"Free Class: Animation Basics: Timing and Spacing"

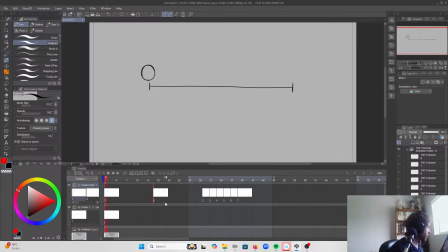So from here to here. And the simplest way to do that is just to, in between,
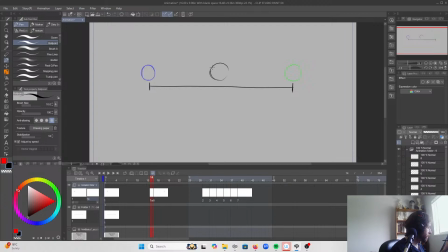so I start halfway. That ball is way too big. And then
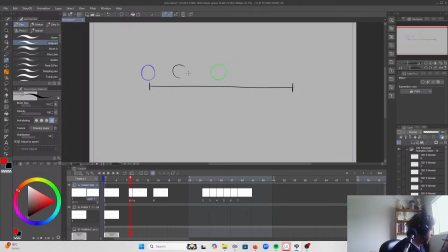halfway again, a little bit off. And then
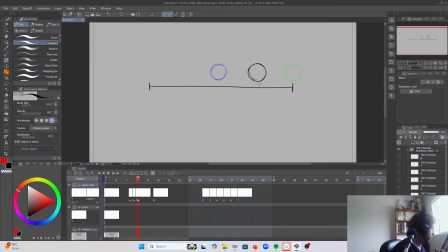halfway again. So I have it evenly spaced across 4 drawings.
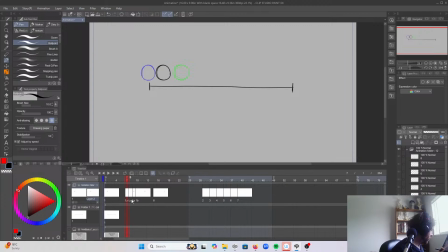Five drawings. Six drawings.
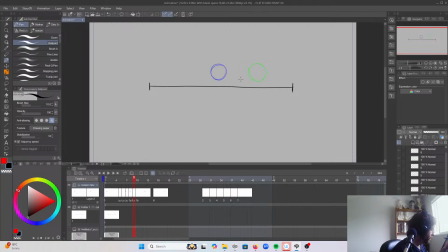Seven drawings. And 8 drawings.
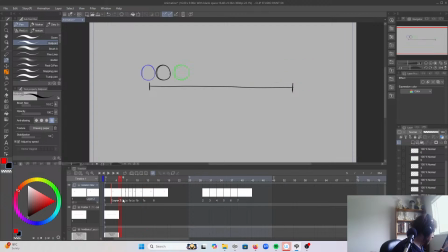And now I'll spread these out so they're back on 2s. And there you go. That is timing.
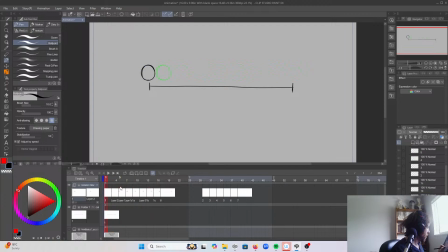That's 16 frames of the ball going from one side of the line to the other. And it's nice and even. But it probably doesn't look very natural.
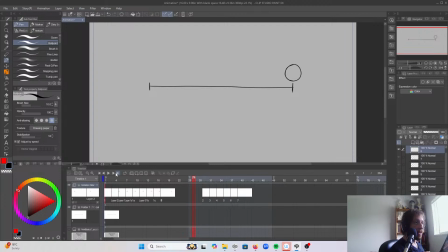So this is where spacing comes in. Spacing is the distance you put between each drawing. So right now, the spacing is even. I could change the spacing.
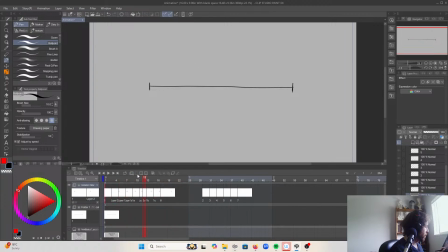The more space you have between each drawing, wrong button. So this much space, the faster that ball is going to move. So I can change the spacing by
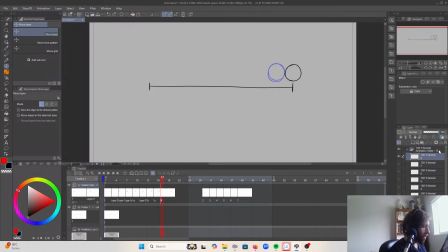spreading it out. Let me see if I can duplicate this. Perfect. So if I put the ball further away,
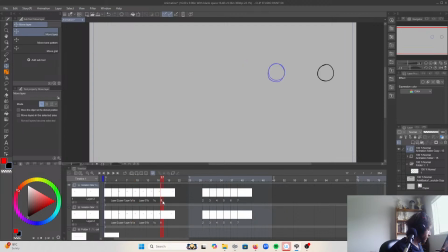then the middle, make this further away too. Oh, that's still in the middle. Perfect.
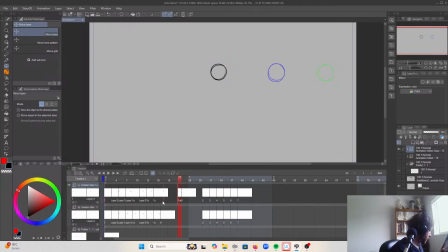And then move this one into the middle.
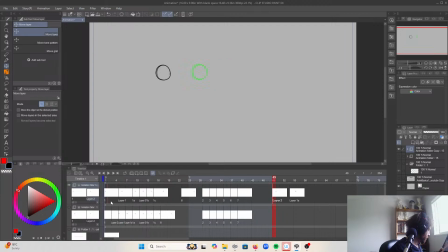So what I'm doing is I'm putting more space between each drawing, and that's going to make them move faster.
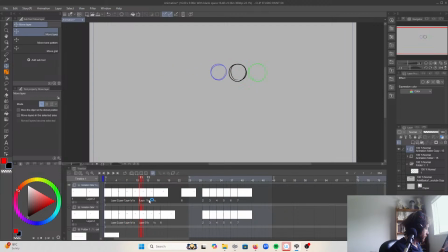So wait, which one?
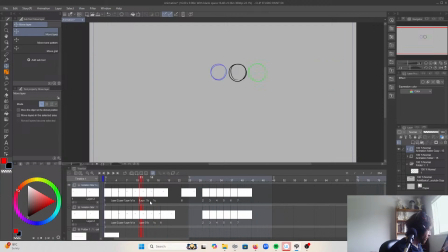Just trying to keep track of all these frames. Come on. So this one should be in the middle here.
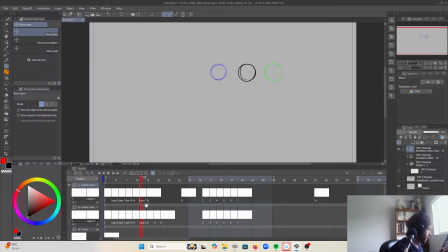So now the timing is the same, but the spacing has changed so the ball is moving faster.
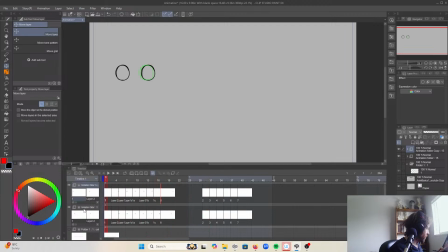Play them together. I don't know how well this plays on the stream, but you should see one ball moving faster. Let me move this one up.
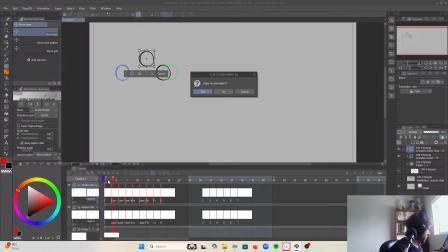Sometimes this works. Clip Studio Paint is weird. There we go.
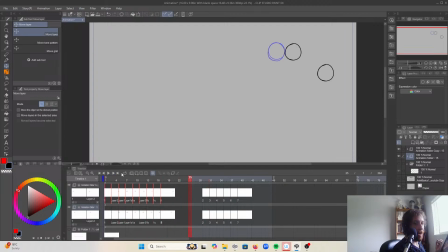So same timing, different spacing. I'm going to keep this same timing, but this time I'm going to add what's called slow in and slow out. So slow in is when something starts moving slowly and then speeds up as it goes.
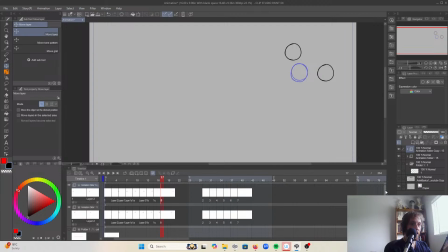Slow out is when something is moving quickly and slows down as it comes to a stop. Or doesn't have to come to a stop, but slows down at the end of its movement. And the reason we do this is because this is how things move in nature. You have to break inertia to move,
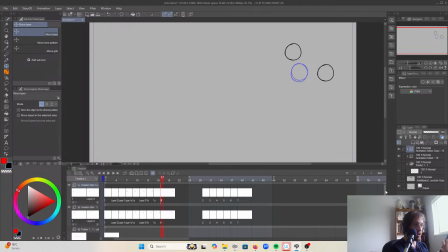and to change direction or stop, you have to slow down.
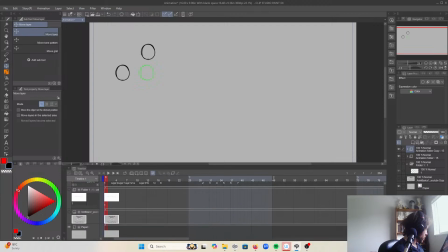So let's bring back
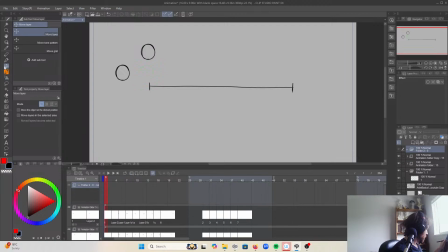this line and get rid of the faster one here. So I'm going to have the ball make the same trip
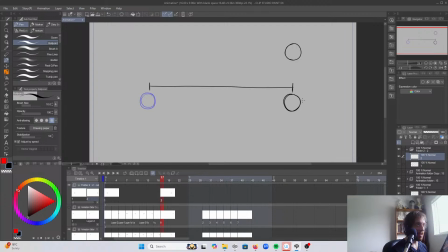from one side of the line to the other in 16 frames, 8 drawings. So the timing is the same, but the spacing is going to be different. So I'm still going to have
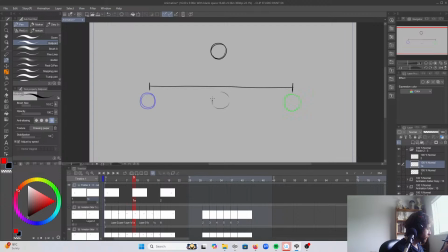the space in the middle, and this one in the middle as well.
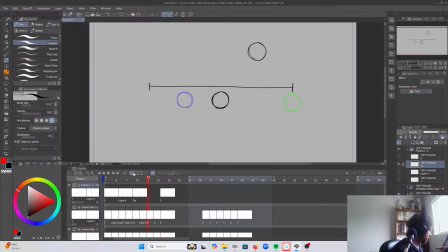So far nothing has changed. We're still moving evenly, but this time,
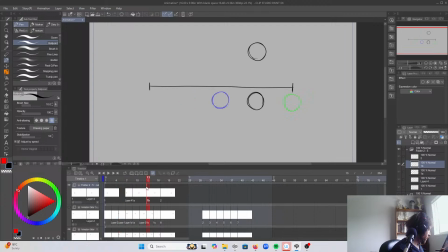instead of putting the next drawing in the middle between this middle one and the one here, I'm going to put it in the middle here,
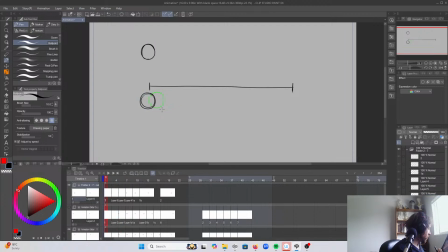and the next one is in the middle here. So the spacing is getting farther apart as we get to the middle. And remember, the more space we put between drawings, the more speed those drawings have,
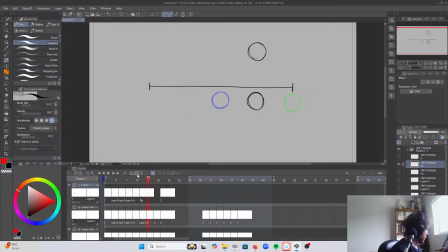the more the thing is going to move. And then I'll do the same thing on the other side.
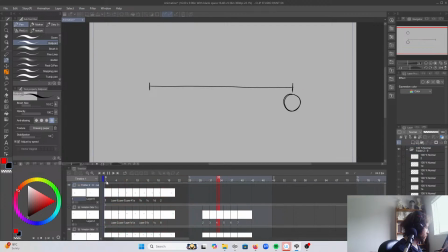So hopefully you can see the difference between even and slow in and slow out. I think one looks much more natural.